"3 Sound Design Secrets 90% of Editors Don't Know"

For years, I thought great edits came from great visuals. I was wrong.
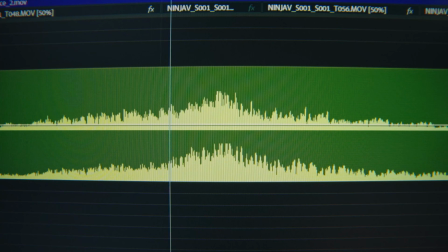Sound was always doing way more of the heavy lifting than I thought.
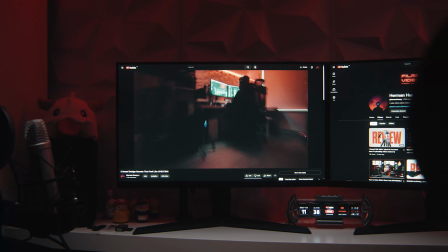So to build off my last video about sound design secrets, here are 3 more techniques that'll instantly improve your edits. They're super easy to do no matter what you edit with, and for each one, I'll share a cheat code that takes it to the next level.
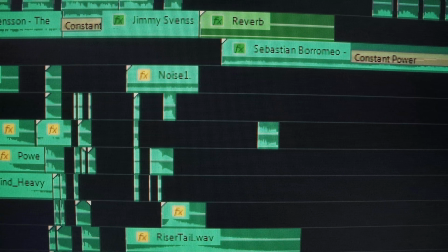When my edits sounded flat, I always thought the answer was more. I'd add another whoosh to make it feel rich.
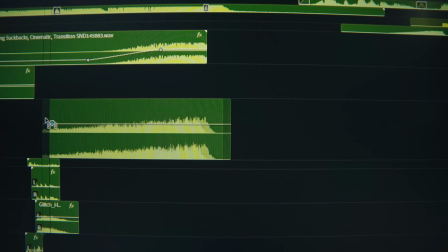And when that didn't work, I swapped it for a riser, then a suckback, then a metallic hit or slam, or maybe it was a bass drop.
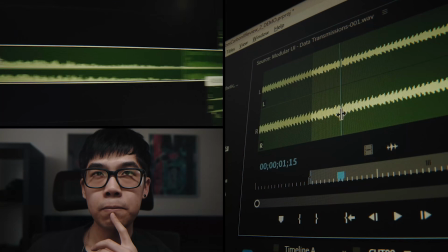Anyway, I was solving a 12-sided Rubik's Cube, convinced that the right combination was just one sound effect away. It never worked. One night, I got so frustrated that I just deleted everything from that section to start over, and I hit play.
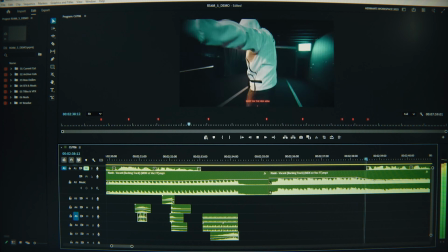Wait, why did that feel better? Are you telling me the answer was to just not add anything? Sort of. It took me years to realize that the absence of sound added something.
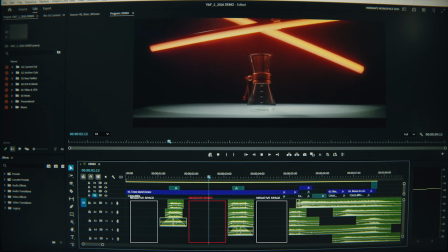Tension. Anticipation. That calm before the storm.
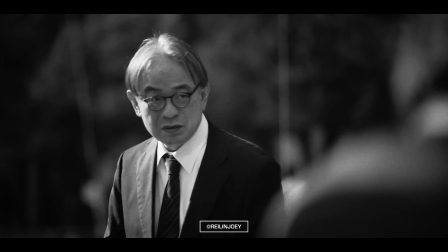That is negative space. And once I heard it, I couldn't unhear it.
As a pulse emerges that refuses to sink.
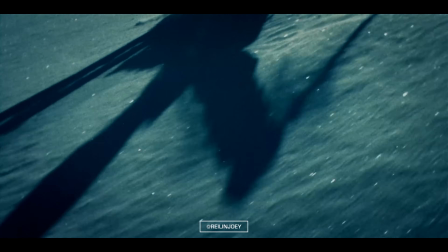Silence is a tool that creates contrast, and when used strategically, it makes every sound around it hit harder.
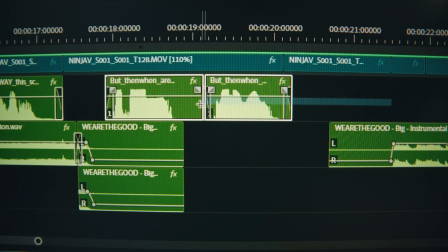My favorite way of using it is to create emphasis. So if I want to bring attention to a line that's being said, have the music drop before they say it.
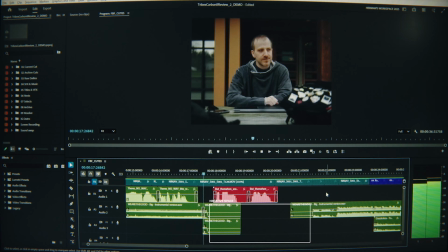This script is ready. But then, when are you?
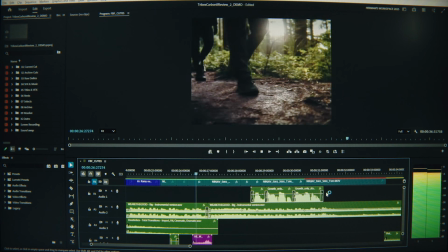Now, full-on silence can feel a little bit jarring, especially if it's in the middle of the video when the energy is still high. So instead of cutting to nothing, the cheat code is to apply a low-pass or high-pass filter on your music at that moment. Notice how the music dips right before the drop? I didn't just fade the levels.
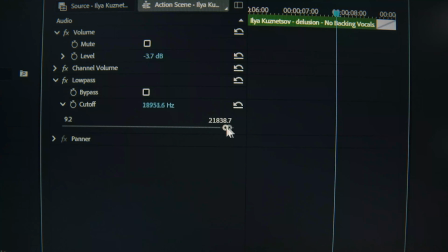Apply a low-pass filter and animate the keyframes so the frequency starts from really high to really low.
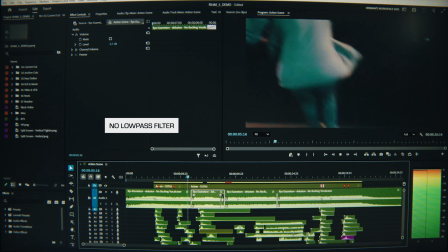This is without the low-pass filter.
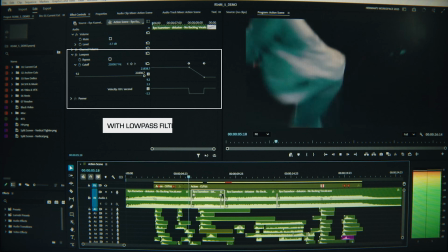This is with.
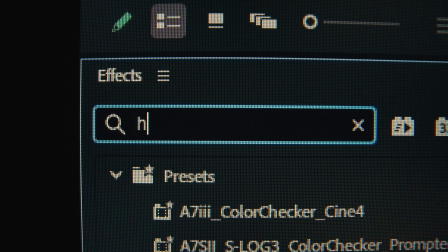It feels like the whole world is holding its breath at that moment. You can also use a high-pass filter and keyframe from low to high instead. Using these effects is a smoother variation to negative space, and I always like to use it to keep my viewers immersed in the video.
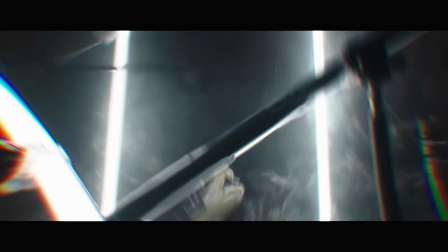And if you want to learn more techniques I regularly use in my videos, check out my community frame by frame. Now, this video is not sponsored, and it's only possible because of my Kaizen members.
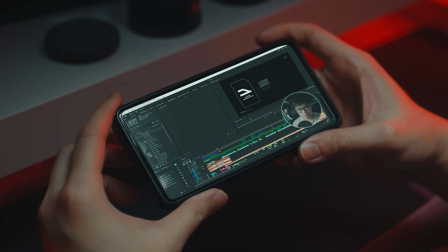Inside, I share 17 years of my experience in making videos. We break down how I make every video on my channel, like the one that you're watching right now, and all the creative decisions that go behind planning and editing.
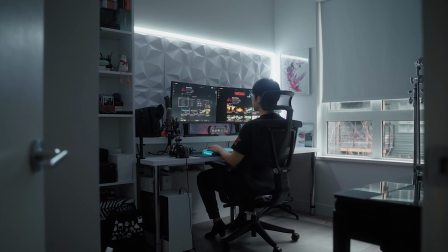You get real feedback on your work and not just generic tips. So if you're a creator who's serious about getting better, I built this for you.
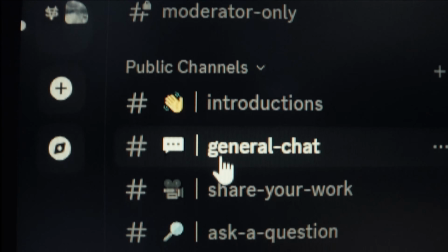You can join for free or unlock full exclusive lessons by clicking the links below.
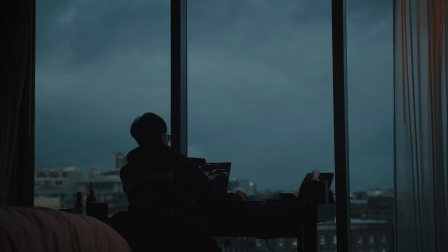Now, way back when, years ago, I delivered a client project with a sound effect that felt slightly off. Now, the client never noticed. In fact, they were really happy with the video, but I knew. I couldn't understand why it felt off until I watched it again years later.
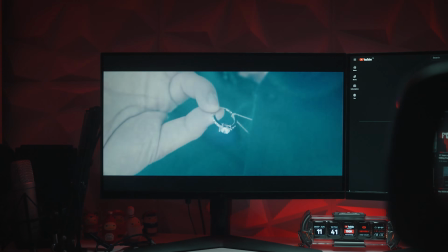And the feeling was like watching your favorite singer perform live, and right in the middle of their show, something just takes you out. You can't really unhear it, because even with an untrained ear, you know, they sung off key.
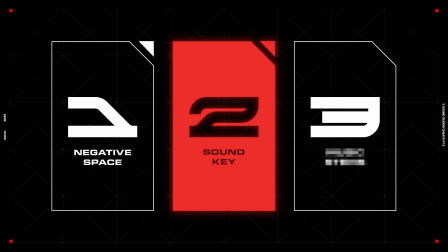The sound effect I used for that client project was out of key with my music. Now the fix is way easier than you think.
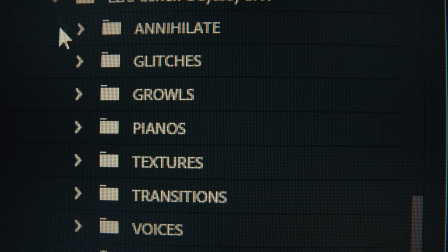Just find a sound that's in the same key as your music. Some sound effects and sound packs will have the key written on the file name.
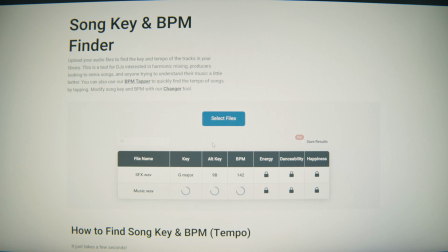And if you're not sure, you could drag both files into a free platform like TuneBat and figure out the key.
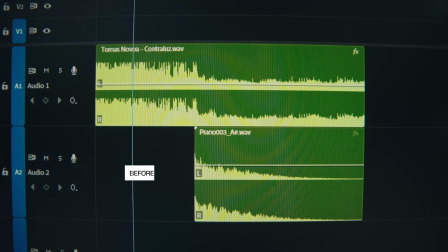Then just find a sound that matches the same key. Now, I know what you're thinking. I'm not gonna constantly swap sounds in and out until I find the right one.
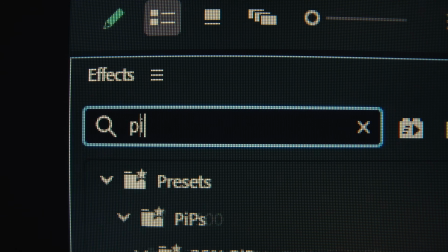And that is where this cheat code comes in, using the pitch shifter. Every editing software has one, and I usually just move the slider around and trust my ears.
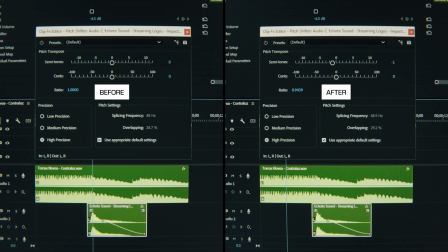If you already have a music background, you'll know how to adjust the pitch once you've determined the key of the sound effect and the music.
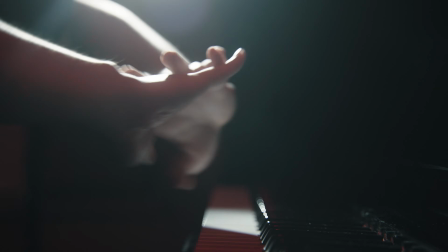Now, if you don't, let's get into some basic music theory. Each semitone is one piano key up or down.
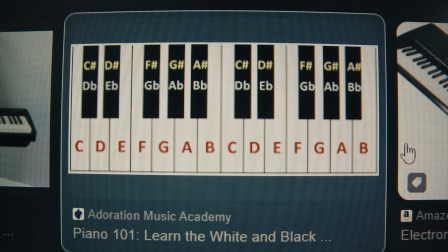You could look up a cheat sheet if you're ever unsure. If, for example, your music is an F and your sound is an A,
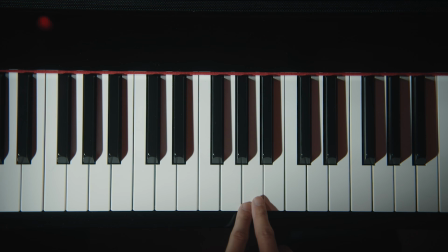you count 1, 2, 3, 4 semitones up, and now you know what semitones are.
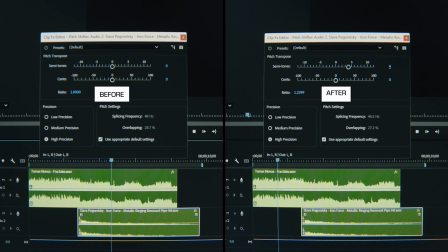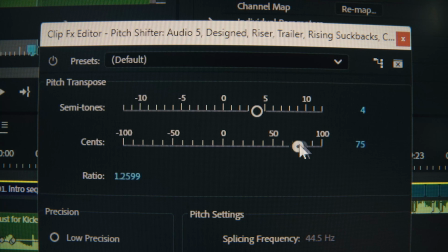Cents is for when you really want to dial it in because there's 100 cents in one semitone. And that's it. You don't need a music degree to finally get that annoying whoosh or hit to sound right. For most of my editing journey, I would take music tracks at face value, meaning I would find a song, drop it in, and spend hours trying to make my edit work around whatever the composer decided. And for years, I'd find a song that's almost perfect. It would have the right energy, the right vibe, but it just felt like pulling teeth trying to make it work with my cut. Even if there was an instrument in the background I didn't really like, or vocals that distracted from my dialogue,
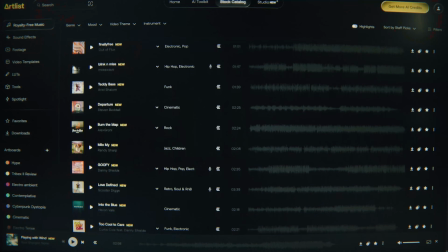it was a compromise I had to make because I already spent so many hours trying to look for that song,
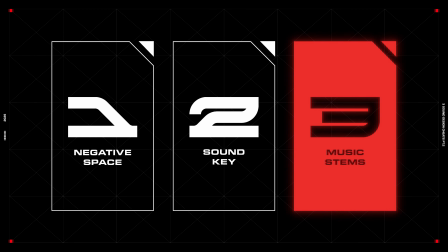until I discovered stems. Music stems are a group of individual files that make up the whole song.
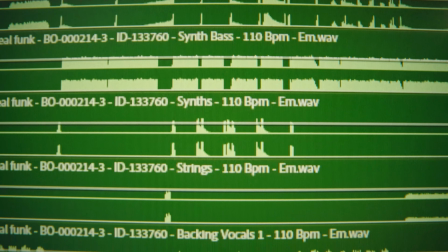That means the vocals, bass, drums, and other instruments are all separated.
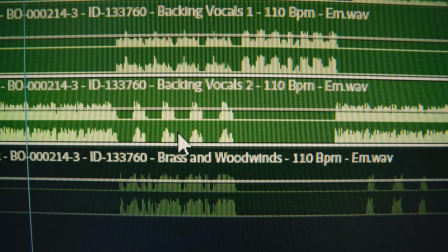In most of my YouTube videos, I'll remove an instrument so it doesn't fight against my dialogue, like this.
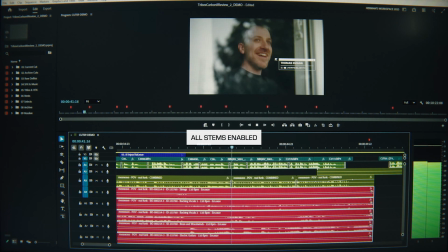A tripod is the most overlooked piece of gear we own, but not today, because we're putting Small Rig's Tribex Carbon 2 through.
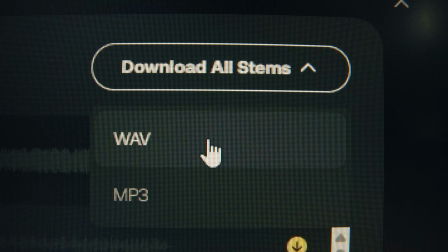Most music platforms offer stems now, but if yours doesn't, there's this free tool called UVR. Again, it's absolutely free. All you have to do is download it and use this model.
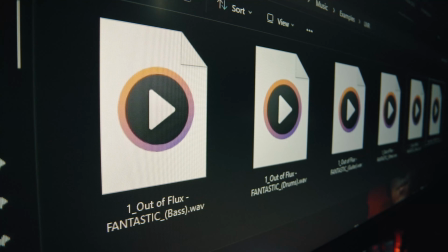It separates any song into separate tracks. Now here is a cheat code that gives you full control as an editor.
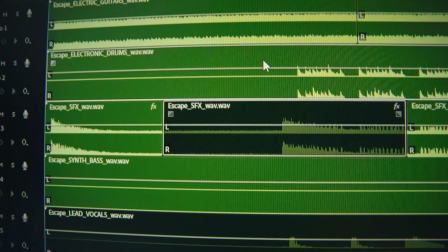Instead of cutting between full tracks, you can mute certain parts or fade them back in or out whenever you need to.
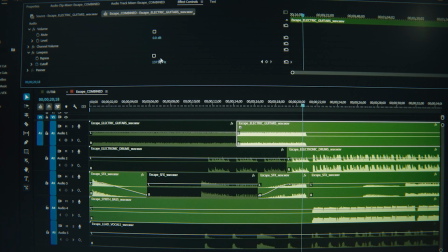You can even add effects like a low-pass filter, combining techniques I already shared throughout this video.
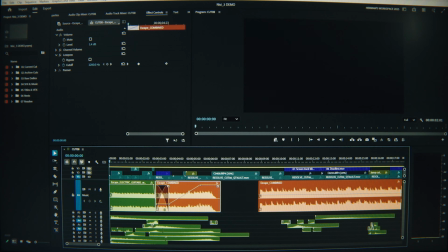For this video, I started with just the guitars,
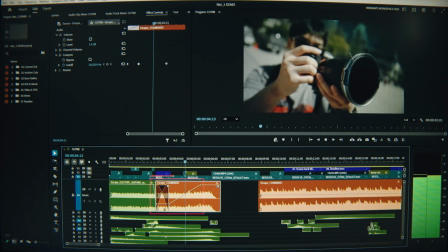and then a low-pass filter to show me locking in, before using negative space to make the drop hit harder. Instead of working around a finished product, you get to be the conductor. Let me know which one of these you'll try first in the comments below.